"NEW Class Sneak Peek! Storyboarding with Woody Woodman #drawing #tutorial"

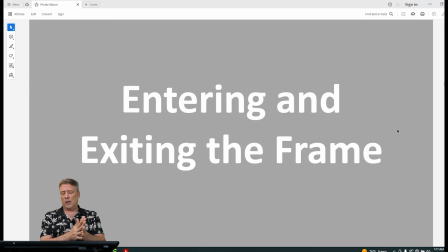After the shot selection, we're going to go into how a character might enter or exit the frame. This could be the first time a character has been introduced. It could be just another sequence and the character's just entering the environment, or it could be the end of a sequence and the characters are exiting the frame.
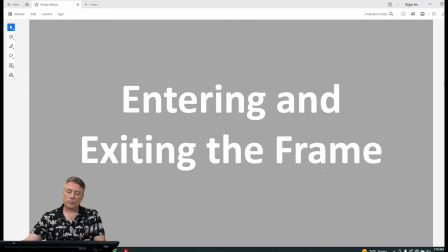These are just the basics, okay? Wow, look at that.
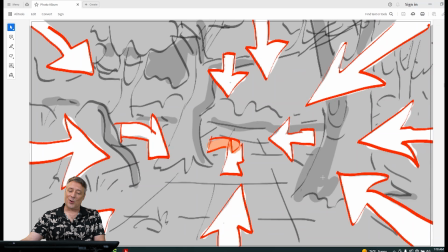So many ways. Most times when a junior story artist or a student, they just kind of have the character walk in,
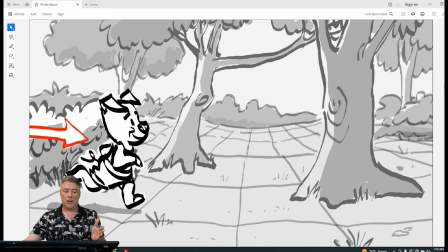like this. There's the scene, and all of a sudden they just have the character walk in from the side. You can do that. There's no law against that. It's just not going to be that exciting. But be aware of every place in that frame that a character could enter or exit.
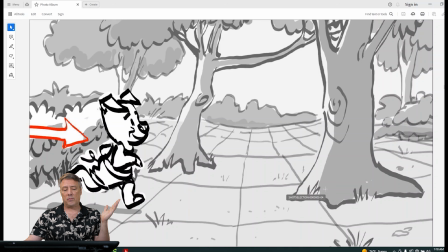So coming in from the side on the left, but it's flat because he's walking in. Again, he's walking in and he's parallel to the actual, like if the frame had a glass, if he's walking parallel to the frame, it's considered the action is flat.
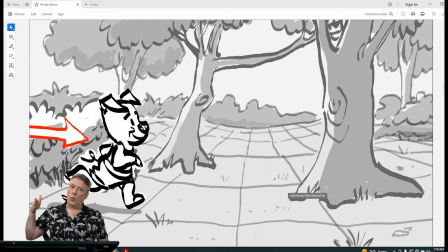If the character is walking in or away from the frame on a diagonal or just coming in or away from the camera on that z-axis, it's going to be a little more dramatic. So keep that in mind when you're having the character enter or exit a frame, okay?
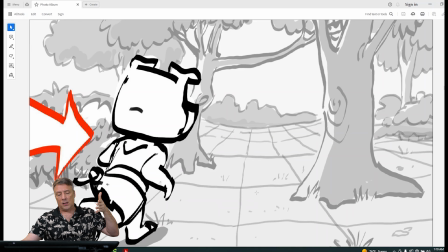So this is what I mean. If this pig comes in from the corners or from the left, but he's coming in as a big shape, and then he walks into the frame getting smaller, it's a little more dramatic because of the diagonal, okay? He can come in from the right.
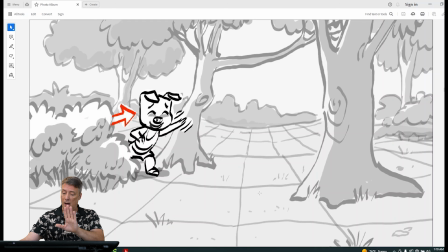He can come in from the middle. He can come in from the bottom, right? He can come in from the top, okay? So he could be up in the tree, and he comes down, he swings, he lands. He's entered the frame. But somewhere in the middle, from the right middle, left middle, from the center,
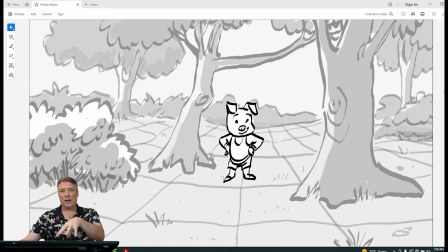if there's anything like he could climb out of a hole like Bugs Bunny, but he's entering the shot from the middle or if he's coming from one of the sides, at the top or the bottom. So many ways.
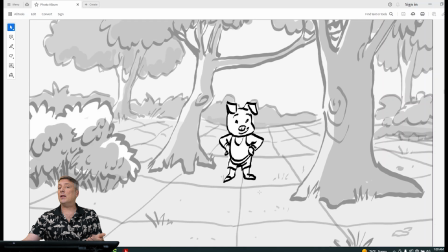A lot of people don't think about that. They only have one or two, and they just keep repeating the same ways the character's entering or exiting the frame.
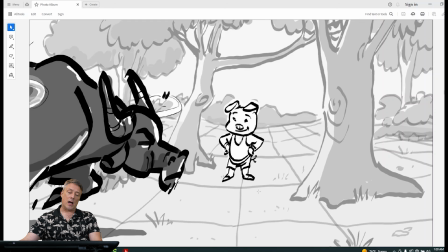Speaking of exiting, sometimes you'll have a character in the shot, and in comes the water buffalo walking through the frame,
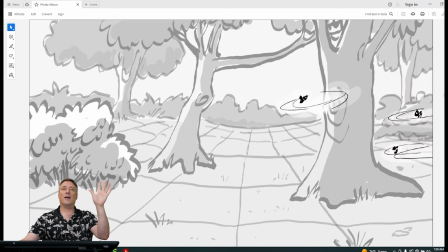and the character disappears, right? So a character can vanish.
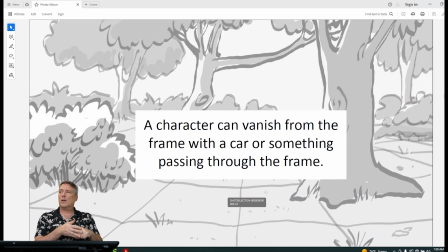We see that a lot if it's a spy thriller type of movie, Mission Impossible or something, or even if a horror movie like Halloween. You'll see a bus go by and she looks again and he's gone. So the bus is sort of a transition. It allows the character to vanish from wherever they were in the center.
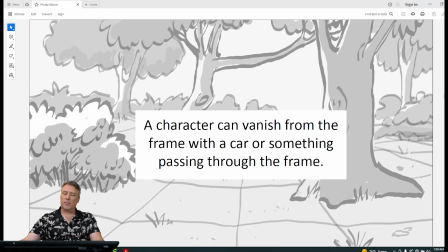Okay? So entering and exiting a frame, again, it's a great way to reveal information. How do you reveal information? Entering a frame or exiting a frame.
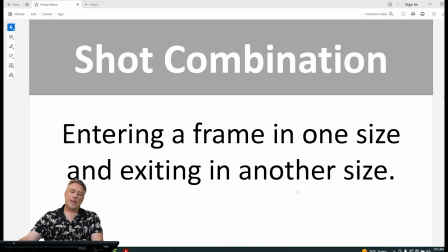Don't forget about all those angles. Okay, shot combination. So this is another entering and exiting a frame, but in a wider shot. But we're going to go from different size shots in one shot.
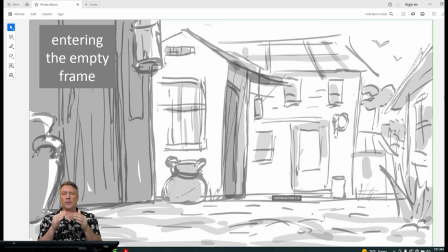An example. This is an empty frame, just like the ambiguous frame where there's no real subject. This one, the subject is an empty frame. There's no characters necessarily, but it's just a village or it's just, some town.
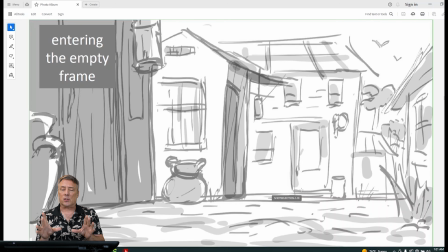And there's not really a particular subject other than this is the town, right? Maybe there's little people sitting, doing things around, but none of that is just background setting. So this we call an empty frame. As soon as the character enters the frame, see, they're coming from the middle.
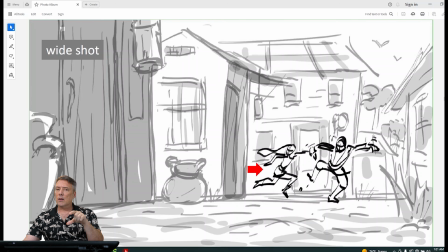They're coming from around a building, and they're small. The size of the subject relative to the frame.
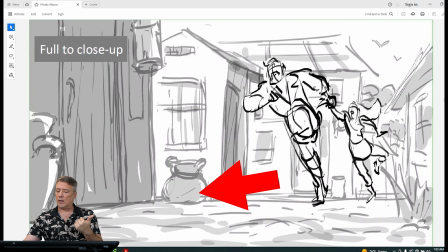As they turn the corner, they run at the camera. Now they're going to obviously start growing to the full.
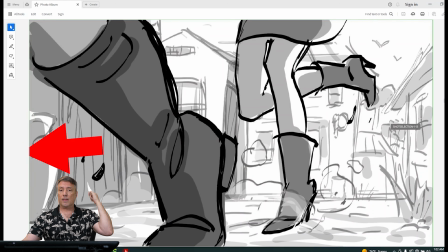As they exit, you're going to see these giant feet and boots come through the frame. So that's how they came in small and they left big, right?
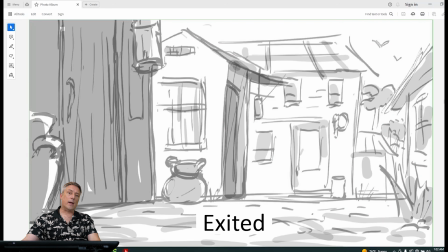As they come running towards the camera, they exit. Okay? So that could be starting from an empty frame and have the characters running at camera, rapidly getting bigger, or they could reverse that and they could start big and enter and exit, through the middle of the frame like that. Just another option for you.
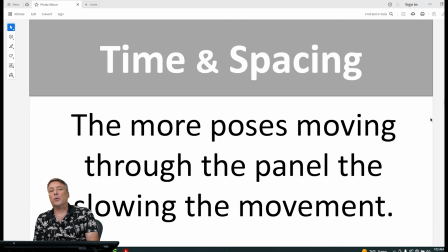Timing and spacing, when we talked about animation principles, let's talk about when characters are moving through the frame. This is a very specific detail, right? When you're first learning storyboarding, a lot of times people will just have an empty frame and they'll just have a character pop, and then they pop out.
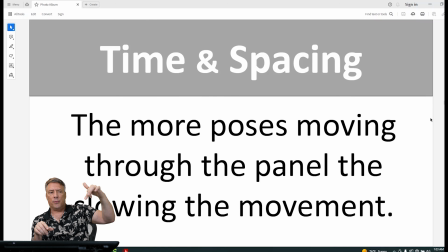In your mind, you think, well, the animator is going to have him walk through. But it actually, when you're looking at the boards in an animatic where it's timed, you can't just do it sometimes with one. It'll just pop.
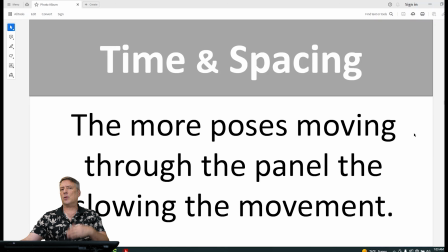So here's some examples of how to space and time so you understand that principle as it's used in animation and storyboarding.
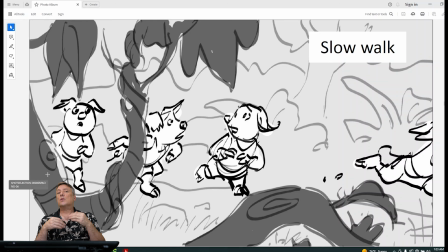So if a character is coming through the frame slowly, then the rule is you're going to have more poses. If you have more poses, it's going to take longer to get the character through the frame.
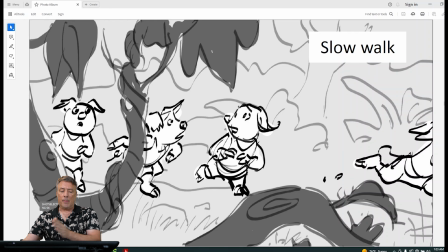They're traveling slower. So this is I'm sort of working out the spacing and the timing.
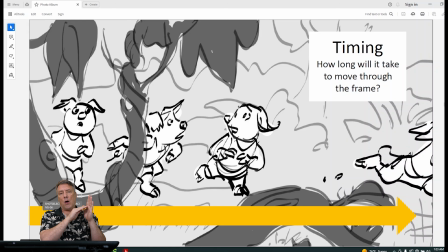Timing refers to how long I'm going to be on that shot. Okay, so if I'm on a shot and it's an empty shot and the character is going to enter the shot, walk all the way through and exit, then there'll be a timing. If it's going to be 1 second or 2 seconds or 3 seconds,
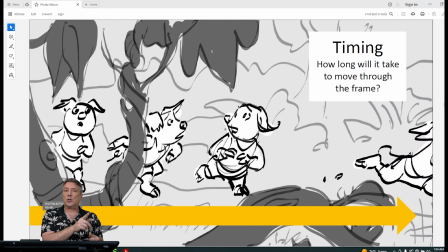that's the timing it took the character to enter the shot and exit the shot, okay, or between the cuts. That's how long the duration is, the time. Spacing is where you place your key poses, okay?
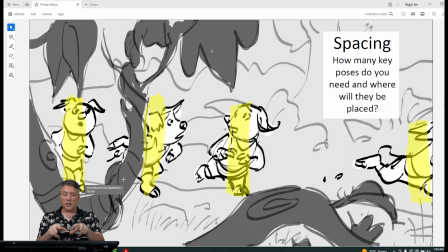You can space them very evenly, or in this case, the character comes in sort of sneaking. He's kind of nervous. He looks around. He hears something, and then he darts. So you notice there's a gap between the third panel, the third pose,
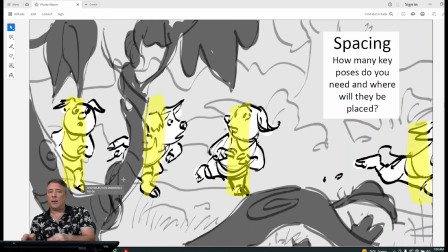and when he's actually exiting the frame, and you can just see his ears and his one hoof. He's leaving. He's exiting. So that's what I mean by spacing. In animation, where are the poses going to be placed, okay, in that timing?
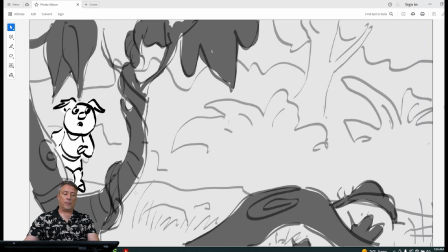So here's your empty frame. Let's watch it one time. From the empty frame, the character comes in, sneaking, looking around. He hears something, and he darts. He's out. Okay? So when you're doing your boards, you will be
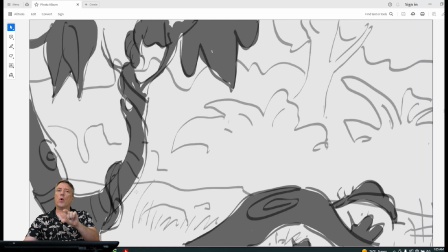planning and carefully plotting where is the character placed in the frame, okay? Because it depends on how fast they're moving through the frame and what the performance is, whether you need 2, 3, 4, 5 poses.
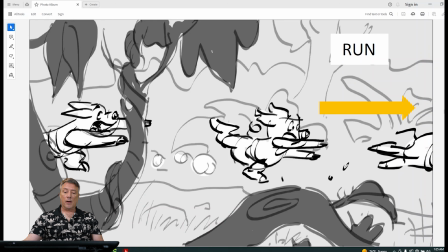Okay, let's take a look at another example. If a character's running, they're moving faster. I can do that with 3, and I have it evenly spaced, right? The pig comes in, entering on the left.
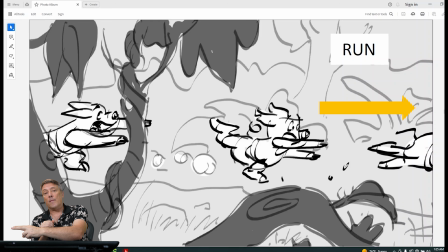There's sort of one placed in the middle, and then you just see the feet coming out. And that's something you learn, like when you're sort of animating and storyboarding. You'll understand what the character will look like, the shape, the composition. So I know exactly how much of the pig I need to have coming in.
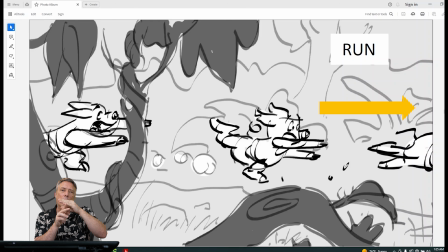You can see even part of his paw is on the other side of that plant. So again, that's composition, right? I know exactly where to put that character in each keyframe. And the very first lesson we were working on is again, getting a strong pose, getting a strong key pose.